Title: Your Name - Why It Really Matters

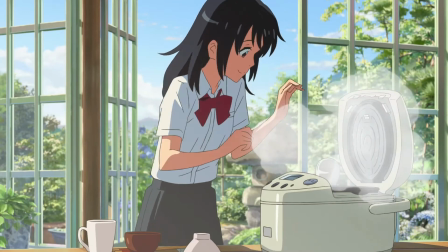I really want to take the time to empathize with her in this video because she's really only present at the very beginning.
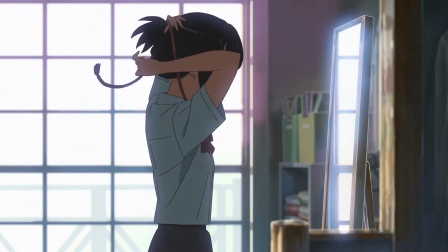Most of the movie is with Taki once the conflict starts, because the conflict is losing her.
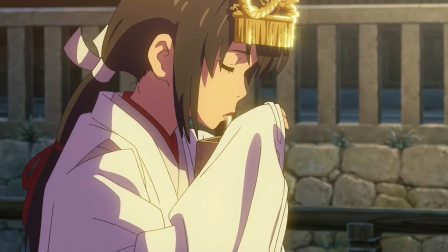For the time that we do see her, she's depressed, and that's completely understandable given what the movie is trying to say about her home.
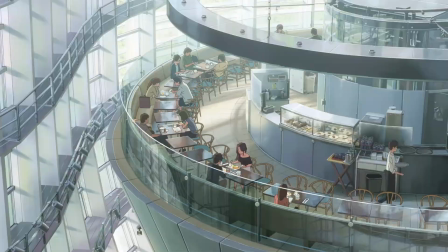That date Mitsuha set up occurs partly at a photo exhibition named Nostalgia.
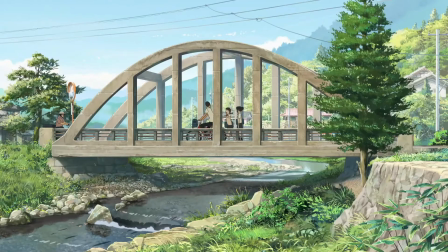Nostalgia is the rose-colored glasses that somehow make the grass greener.
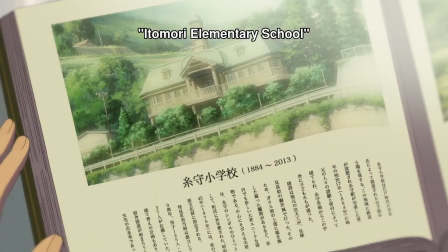With it comes the sense that you have lost something.
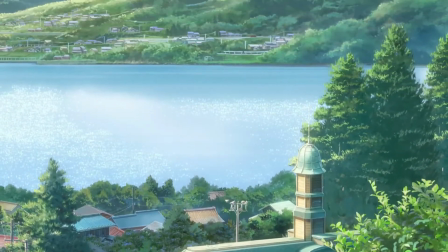And in this movie's case, it is arguing that we are not who we used to be, and there comes the argument that we need to reclaim that.
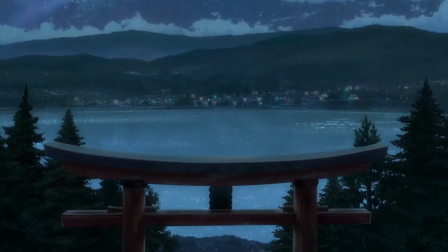This movie is literally the fight to save Mitsuha and Itomori's lives.
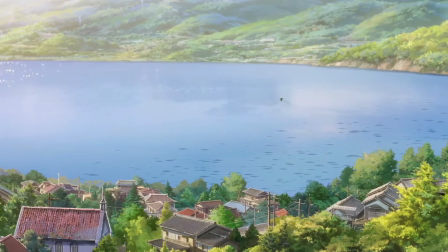But after that, It is the fight to make sure that they are still a part of us.
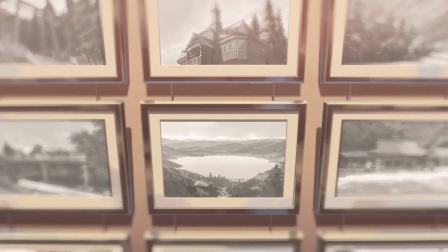That photographer is nostalgic for Itomori, but Mitsuha doesn't share that nostalgia at all.
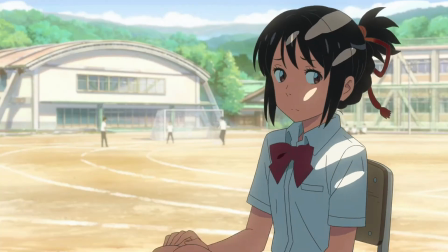She lives in it, so when she looks at Itomori from her perspective,
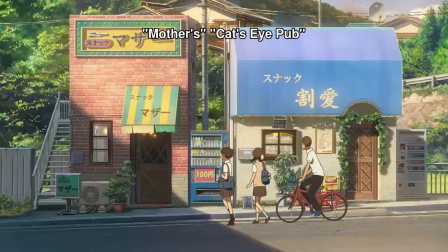she sees one train, no cafes, no fun, and no dating pool.
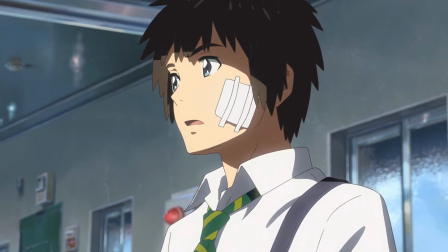The first days she spends in Tokyo, though, it has everything.
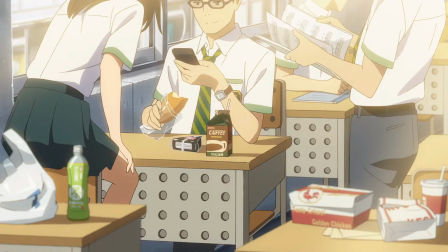Trains every minute, plenty of cafes, and plenty of students her age who can bring McDonald's to class or skip clubs to go to the movies.
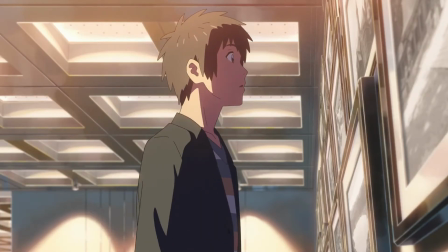The grass is always greener on the other side, but through the conflict, both sides will have to find one solution that works the best for both.
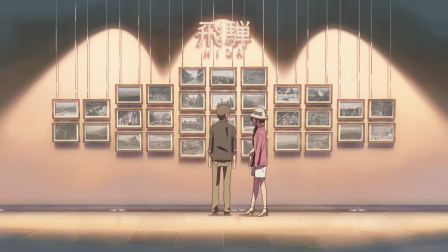That photo exhibition argues that Tokyo or Japan has lost a sense of themselves,
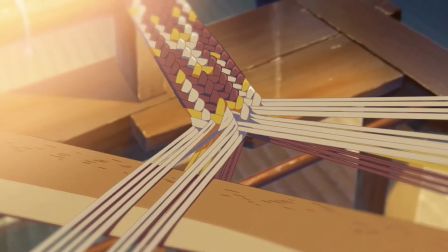but Itomori lost a sense of who they are too. You may recall Mayugoro's Great Fire.
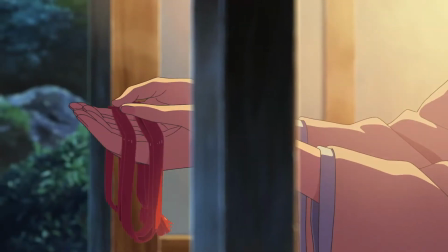It was a building caught fire spreading to the shrine and its documents. On the surface, it's just the way to explain why nobody in the town knows about the comet.
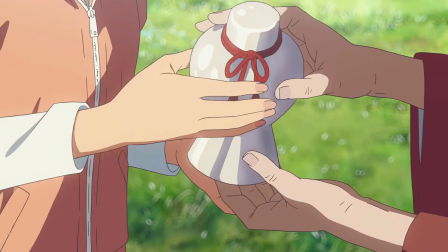But think about it, even Itomori's oldest tradition is lost to time.
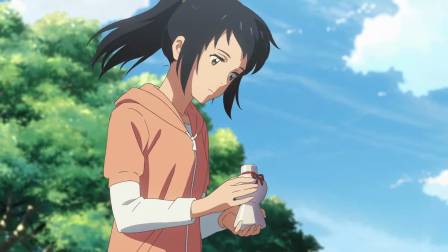Itomori is missing that connection with itself, and they were quite literally hopeless from the start.
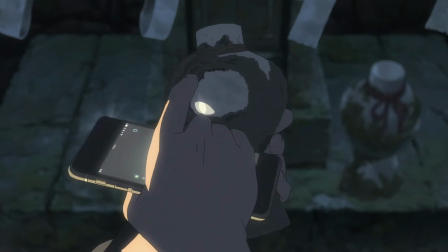So aside from Taki and Mitsuha trying to connect in this movie, it's also about the fact that Itomori needs to connect with itself too.
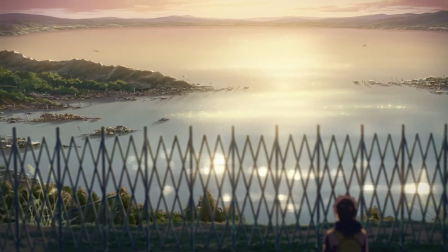By the end of the movie, you know that the two craters that make the lake are from comets.
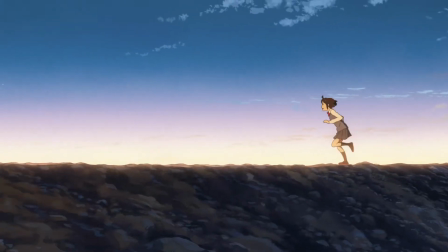But so is this. If Itomori knew everything about their tradition,
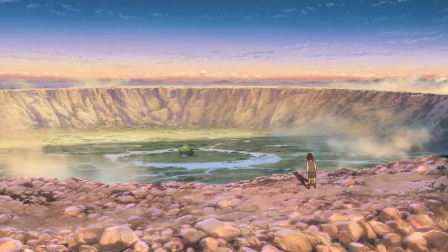they'd probably still know that the House of the Relic is in another giant crater from likely 1200 years before the lake.
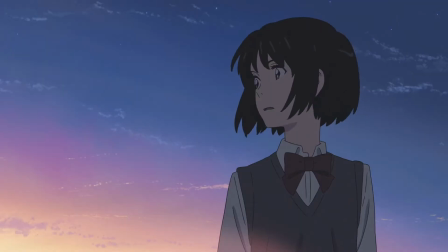How else do you explain this formation, right? And it is here that the climactic, pivotal scene plays.
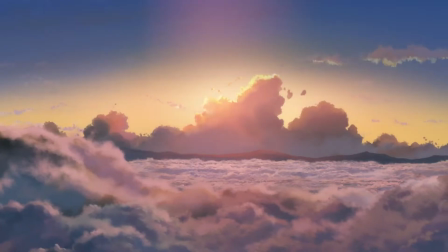Taki and Mitsuha on the mountain. I would argue that the music that plays here is the most widely known from the film's musical score.
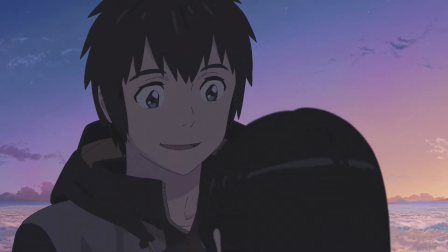If you do know this scene's music, and you do pay that much attention,
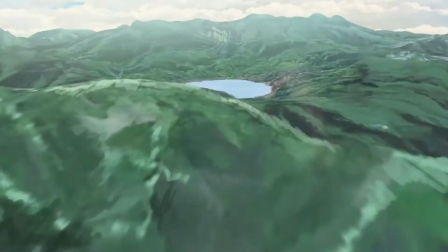you still may not have realized that it is the musical theme for Dream Lantern, the song that plays for the opening credits.
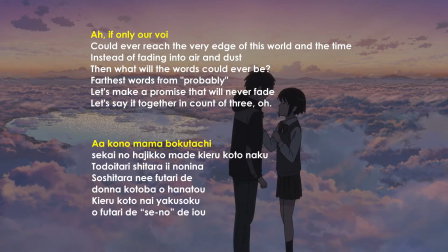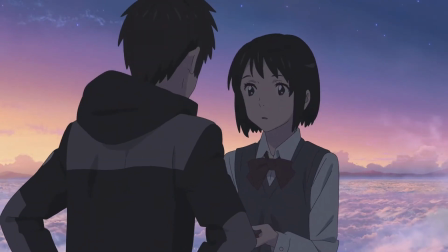Dream Lantern is playing underneath this scene, and as it builds,
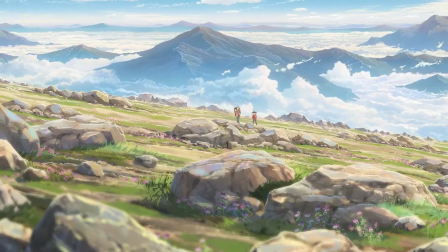Mitsuha's musical theme starts playing too, in the instruments used for Taki's first visit to the mountaintop relic.
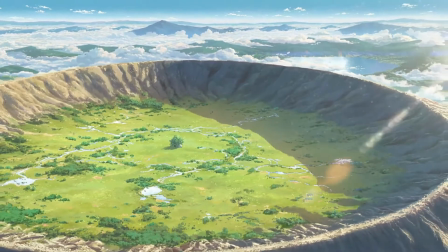That means that the same reverence given to the deity is now given to Taki and Mitsuha's time together.
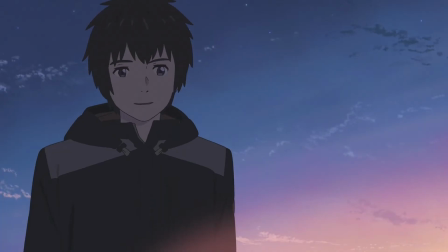These music choices emphasize how wonderful and sacred it is that they are able to share this moment.
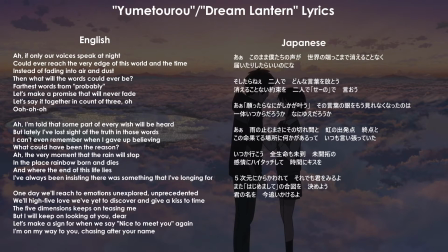And with Dream Lantern's music playing, it's also as if Taki and Mitsuha are finally able to say this, or deliver on this.
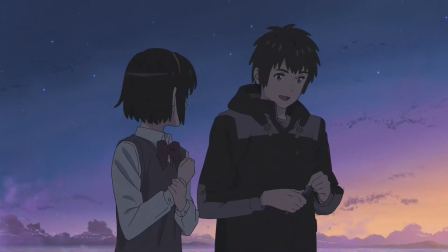And of course, with the pen drop, this music cuts abruptly too, leaving the words unfulfilled.
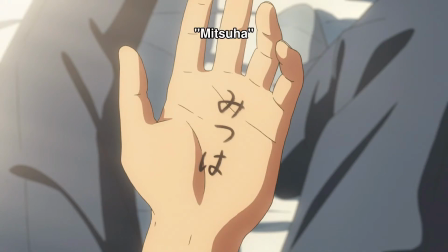And that hurts. Any piece of art is greater than the sum of its parts.
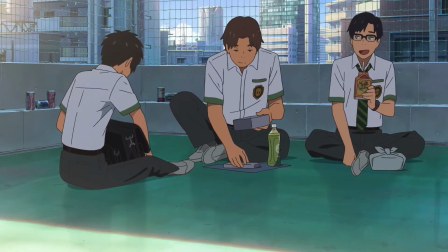So many things work together in a scene, and often the musical score pulls a lot of weight.
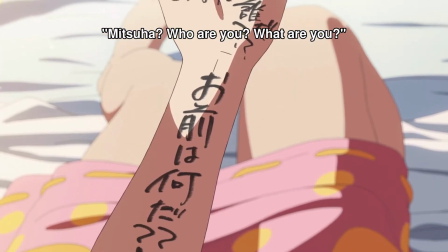They can truly elevate whatever movie or show they're made for, and this movie's score, composed by Radwimps, is no different.
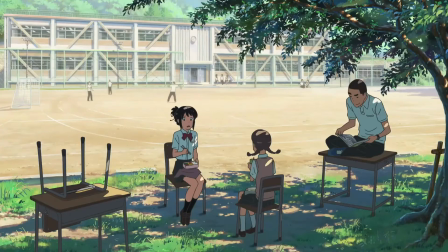Listen to this short piece.
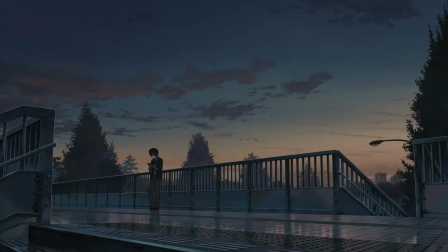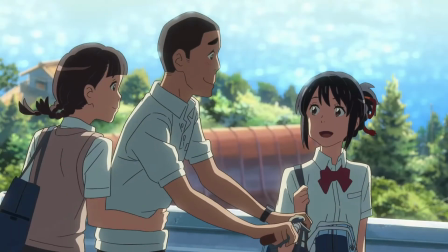This is Mitsuha's theme, or part of it.
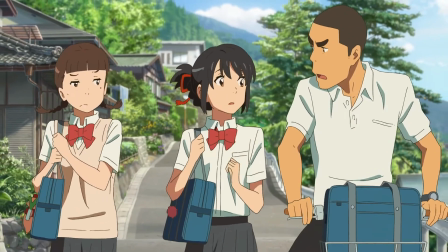The theme of somebody who seems so close, yet so far away, barely unreachable.
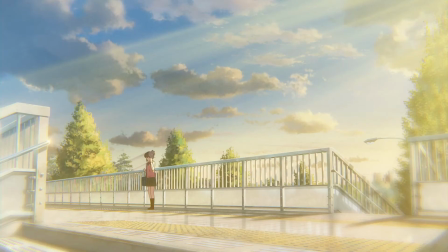It plays when the switches stop happening, when Taki relives how Mitsuha tried to visit him years ago,
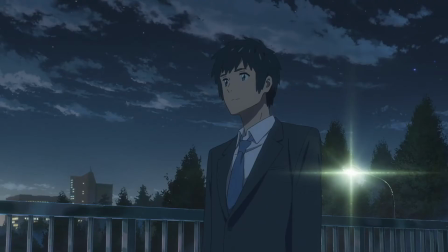and 5 years later when he can't remember what or whom he is longing for. Except that third time, it's a little distorted.
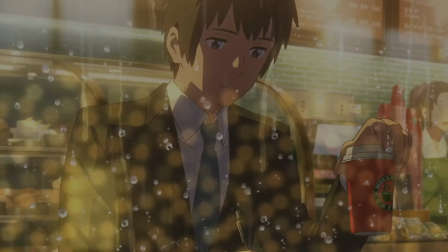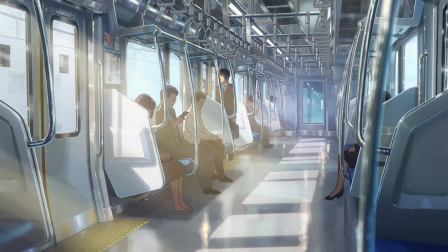There is that off-key note added, and more things later on, to signify this malaise that he can't place.
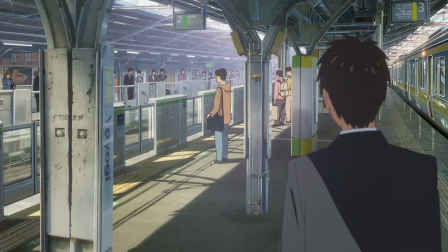It's a tune that maybe he used to know a lot better, but now it's become tainted somehow.
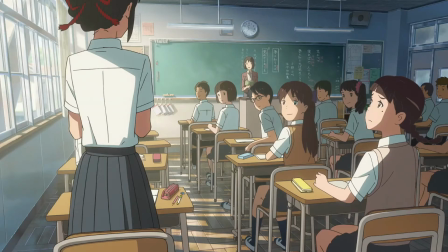But he can't even realize that. There's also a sound cue for Mitsuha, the wind chimes.
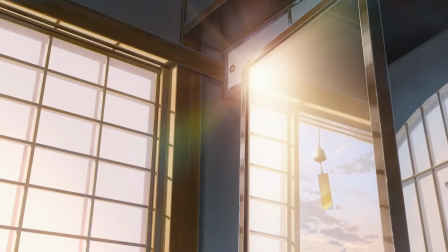No, I just didn't feel like going, that's all. Huh?
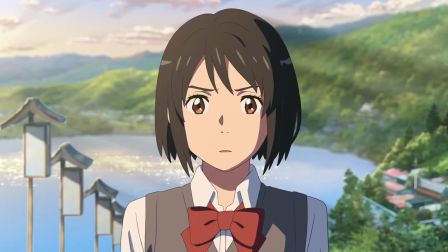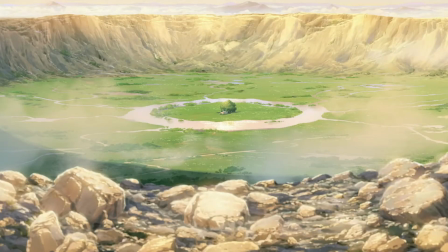Could she be over there?
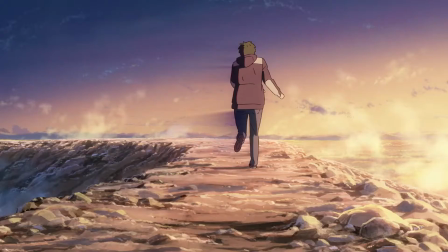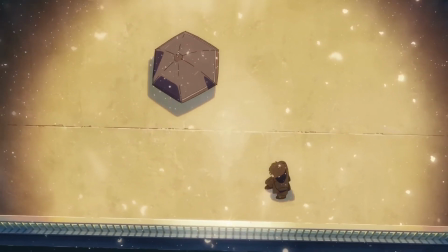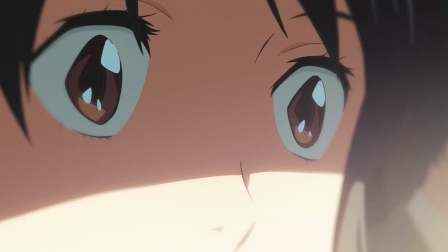Unlike Mitsuha's theme, the chimes make her feel close. When they play, there's this rush that you're going, she's right there!
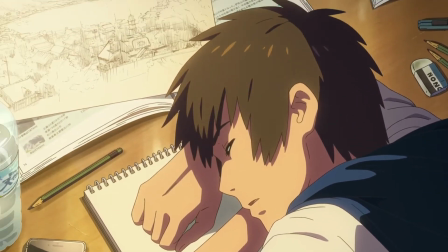So even though Katawari Doki, the score at the mountaintop, is so memorable and for good reason,
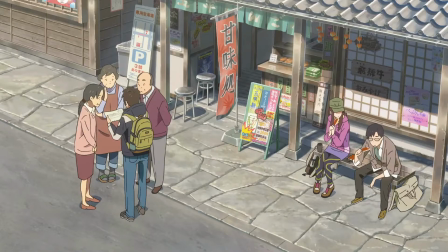Both Mitsuha's theme and her chimes push and pull on your feelings without you even realizing it.
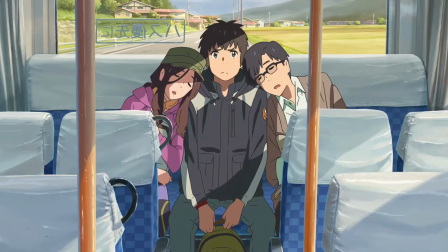Mitsuha is so close, but impossibly distant.
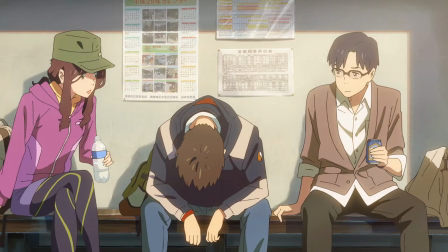That's because the score and the movie in general put you in Taki's head.
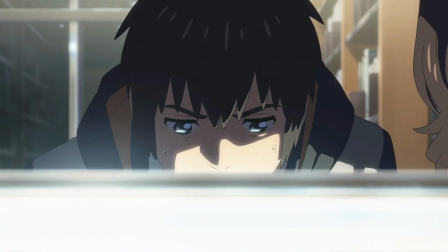We are Taki. This movie is Taki's journey as he chases his memory of Mitsuha.
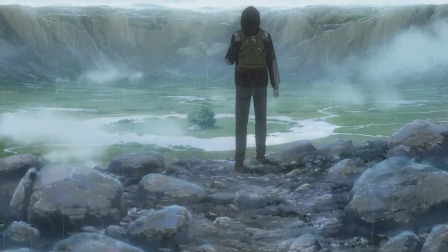Fortunately, he is successful. Let's go back to that scene.
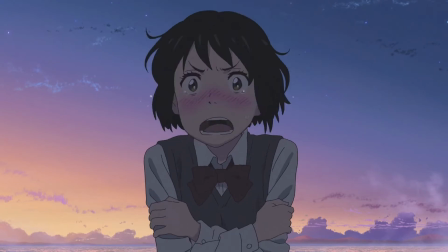They are together on the mountaintop for a remarkably long amount of time.
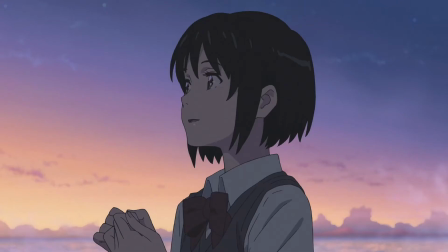That probably sounds wrong to you. The scene comes to a sudden, heart-wrenching stop.
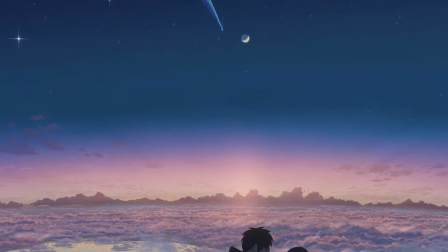But before that, they're able to laugh and enjoy the moment enough that the scene cuts to later on when the story picks back up.
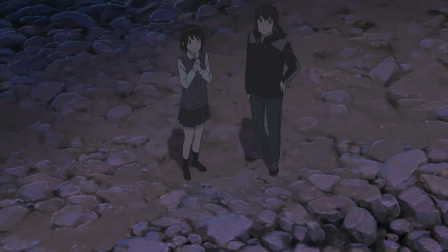They are out there being young, being themselves for a decent amount of time. We just don't see it. Which is why now is the perfect time to transition to talking about trains.
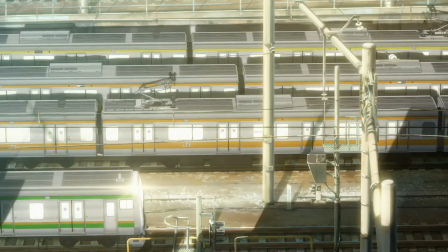Yes, trains.
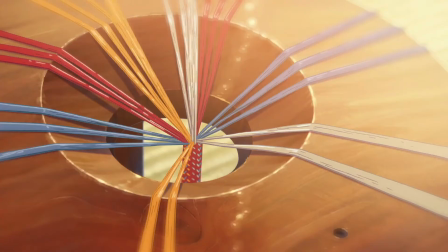When you think about symbols or prominent devices in the plot, you're probably likely to think about the braided cords or Twilight or the concept of time.
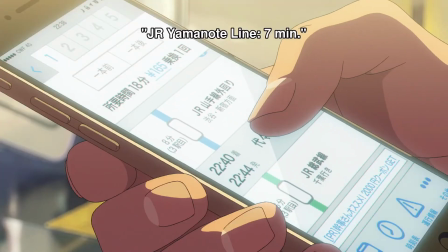And yeah, it all comes back to time. But the biggest unsung recurring motif in this movie is the train system.
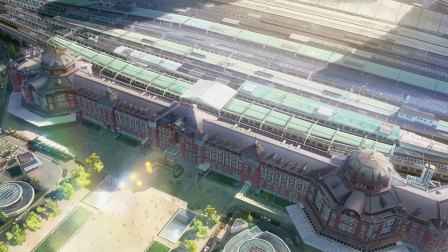From beginning to end, trains play a vital role in the movie's suspense, the connecting threads.
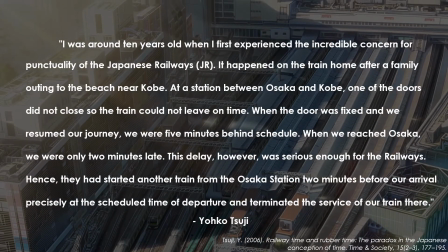I once read a story about a Japanese man who was on a delayed train heading to the Osaka terminal. When Japan Railways, the transport company, foresaw a late arrival,
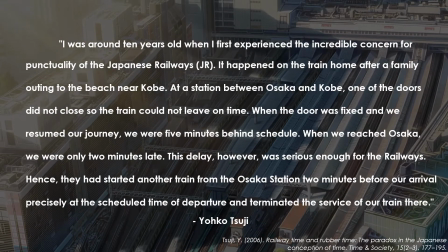they started up a different train at the station for all the passengers waiting there.
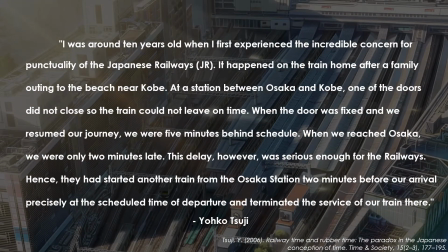This was for a delay of 2 minutes. 2 minutes would have been such a break from the cultural norm for what the railway deems as
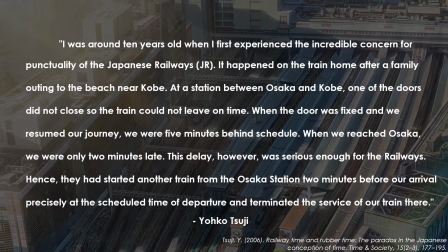acceptable that they went out of their way to fix it and stay as punctual as possible. Now, that was super surprising to me at first. Like, where I'm from, if a train is 5 minutes late, nobody cares. Nobody bats an eye. It might as well be on time. But Japan goes through such an effort to prevent something like that. So, like, their punctual is so much more punctual than my punctual.
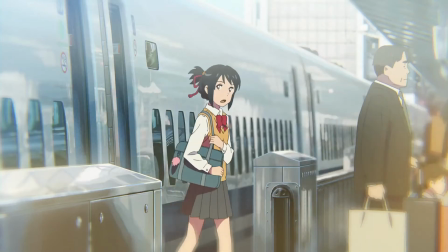Why am I telling you this? Well, now you understand that trains are probably the best symbol
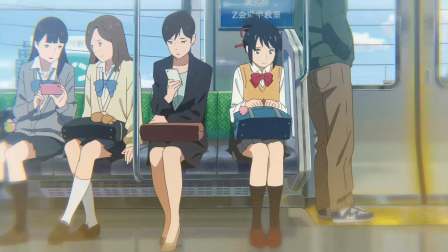you could have for how fast-paced and strictly scheduled life in Tokyo can get.